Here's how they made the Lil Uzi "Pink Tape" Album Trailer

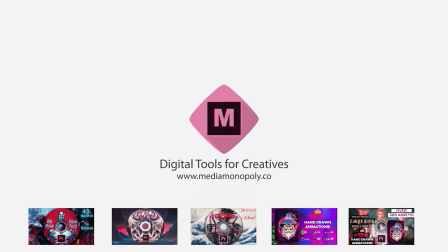(0:00)
If you're looking for any plugins, presets, extensions to save you time and create awesome videos, my digital asset store is at the top of the description. What's going on guys, today we're going to check out the new Lil Uzi pink tape album trailer directed by Gibson Hazard. Gibson Hazard is always putting out great visuals, Lil Uzi's team is always bringing on different talented artists to help achieve the vision.
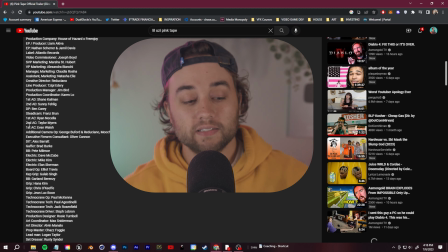(0:19)
I mean if we just take a look here at some of these credits we can see tons of different people working on this.
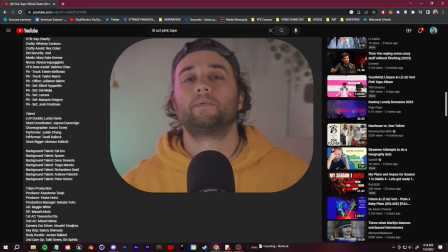(0:23)
The day this dropped I was scrolling through Instagram, I saw like seven different people that I followed all posting about all the things that they contributed to the video.
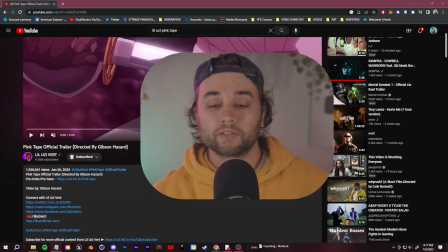(0:30)
So at the end, I want to go through and we can showcase some of these people. But yeah, let's go in, break down the video from a video editor,
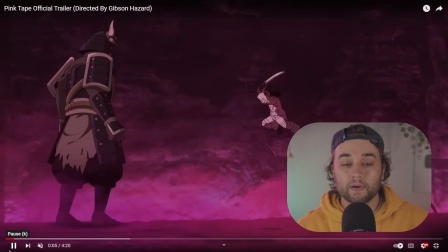(0:37)
3D VFX perspective point of view, and talk about some things that can maybe help you guys whenever you're creating your own stuff.
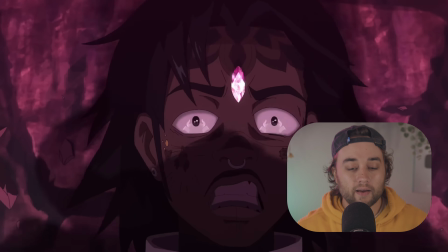(0:43)
So we start off here, we have this anime opening.
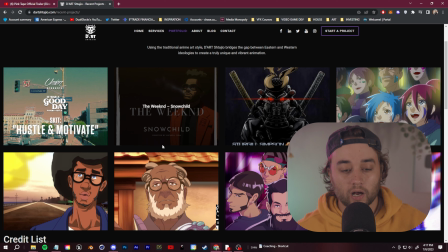(0:46)
This was actually created by D-Art and you can see they've done other projects for the weekend and they've worked on some anime series like Attack on Titan,
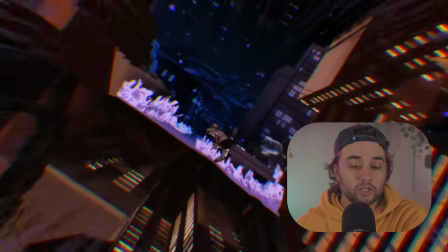(0:54)
One Piece, things like that. And we dive into this transition between the animation and the real life footage here and the first thing that I noticed the first
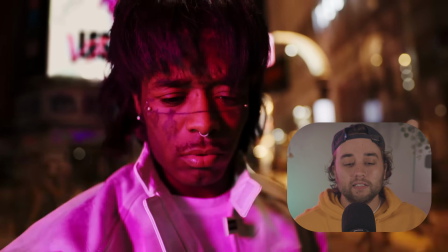(1:03)
thing that stuck out to me whenever I saw this you'll see some of these opening scenes here in a bit it reminded me of that ASAP Rocky LSD music video
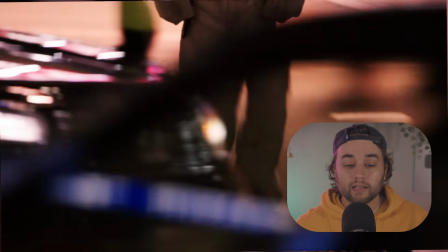(1:10)
where they're walking through Tokyo a lot of the camera angles a lot of the shots so I wonder if that was a big inspiration also I want to talk about
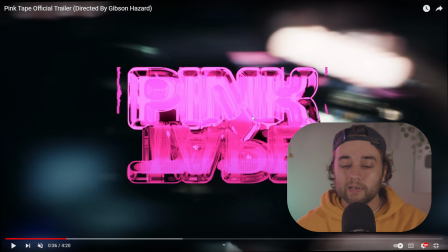(1:17)
here we have some really cool intro titles and this stuck out to me I think that this was inspired from Enter the Void
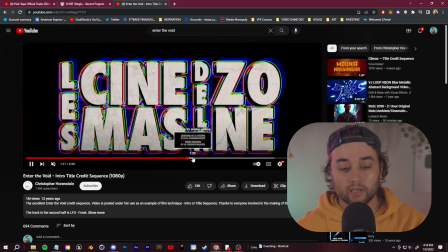(1:24)
if you guys have ever seen that movie pretty cool movie and they have this similar style of titles here where it's just flashing very quickly
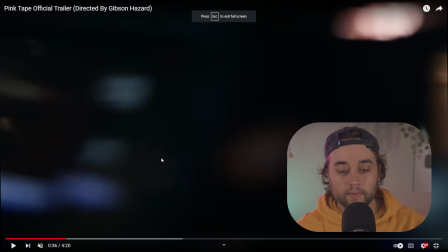(1:32)
in different styles and different fonts really love that so if we go frame by frame here you can see we have something similar here pretty cool and yeah
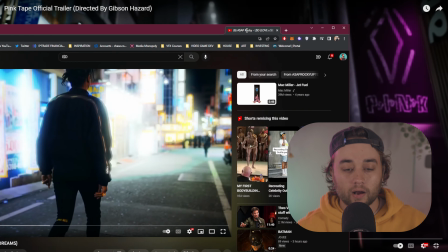(1:40)
here's the scene that i was talking about reminds me so much of that asap rocky lsd again i don't know if this was maybe part of the treatment but
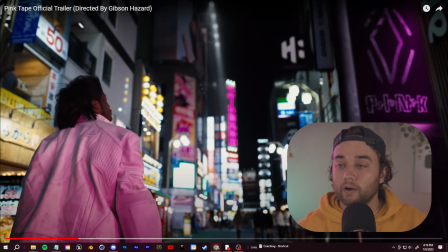(1:48)
that shot right there almost looks frame for frame the same so i thought that was cool and we have our akira bike sequence so
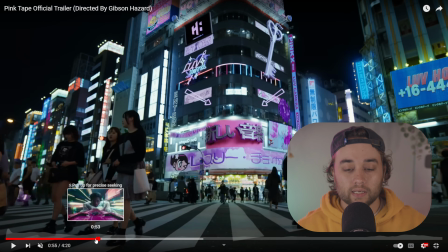(1:55)
we'll talk a bit about some of the cultural things that I noticed a little bit later this is going to be one of the main sort of
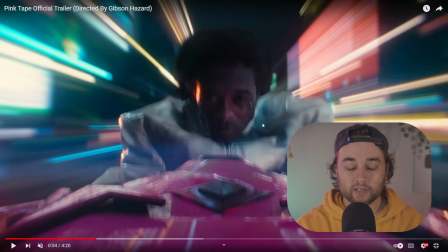(2:01)
switching between real life footage and in studio footage where they shot this probably in front of a green screen him sitting on the bike but they
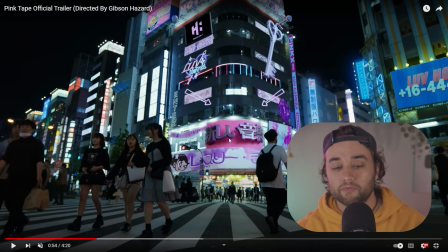(2:08)
do a good job it's sort of blending this together with the real footage so if we go frame by frame here I'll play this first at full speed you
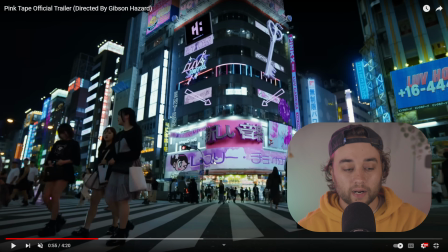(2:14)
guys can see bam pretty cool and if we just break that down you can see if you look over on the left here they're taking this shot and they're just cutting out a couple of frames it's essentially just a smart usage of masking of blur of shakes to
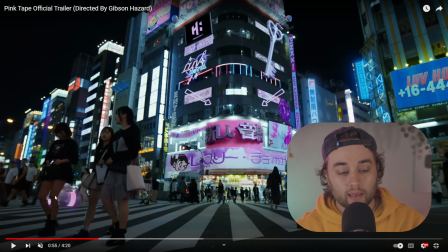(2:29)
be able to blend this together you see it goes from compositing in from this scene we get some blur we get some shake into this scene and then it even switches to a third scene right there so pretty cool and i think that's ultimately what gibson hazard does best in his videos he has
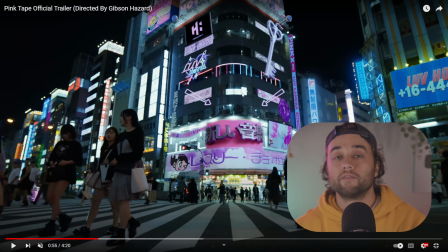(2:44)
a great understanding of motion and speed when it comes to crafting a visual and he also pairs that extremely well with sound design.
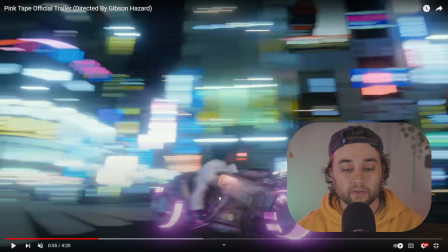(2:51)
And I think that's what sells a lot of the effects even better. So let's keep going through here. This might even be the 3D rendered version because the bike looks different.
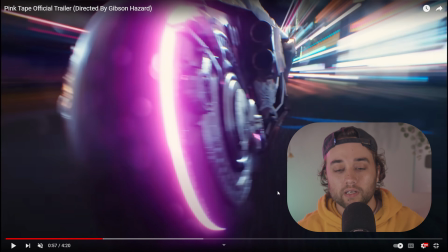(2:57)
So we'll come back to that a bit later. We get some really awesome transitions here. Here's where our 3D modeled version starts to come into play.
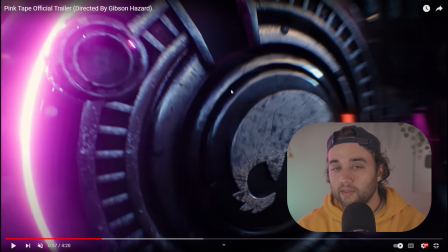(3:05)
And a bit later, we'll show you some transitions from that. Another key thing that I think Gibson Hazard does really well is the movement of the camera.
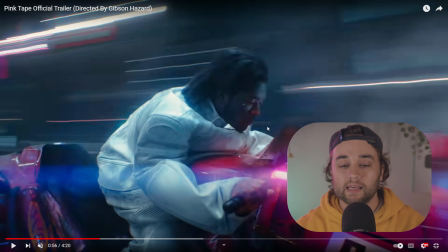(3:12)
There's never a static shot. If you notice that it's not just a shot of him close up like this the camera's always moving and swiveling in some unique way and really guiding you through the scene
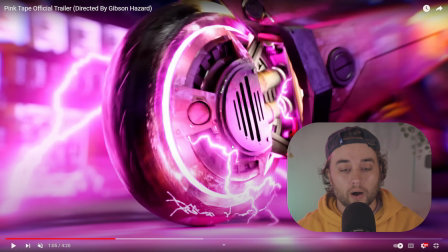(3:21)
all right so here is our transition into our 3d model and if we go slow we'll play it in full speed first
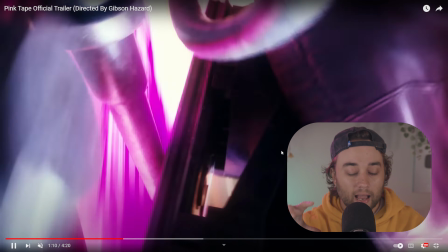(3:28)
and then we'll slow it down a bit get the classic gibson hazard-esque kind of zoom through a car zoom through a motorcycle and this shot's really cool
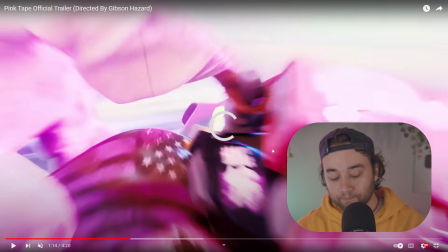(3:35)
the details there and if we go slow motion again that's one of the biggest benefits of being able to control the camera control the speed
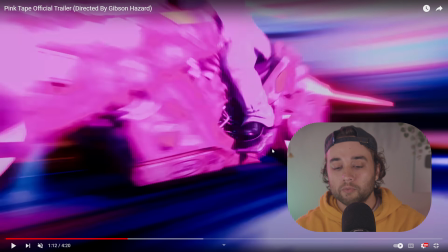(3:42)
these small details don't have to matter that much whenever things are moving that quick. You can get away with a lot.
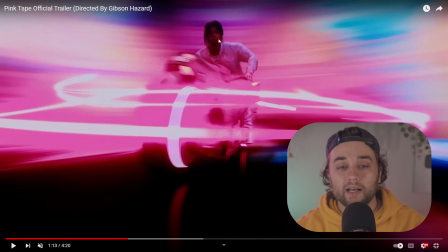(3:48)
And if we look at the 3D model, it's not even the craziest looking, most realistic 3D model.
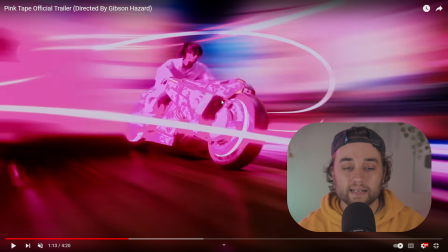(3:52)
Close up here, we have some visual effects going around to sell that idea of the speed and then a really cool match cut here.
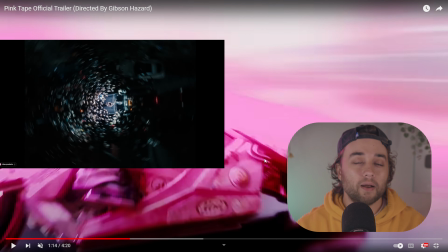(4:00)
So in that little Uzi Just Want to Rock video that I broke down a couple of months ago, they used the match cut a lot.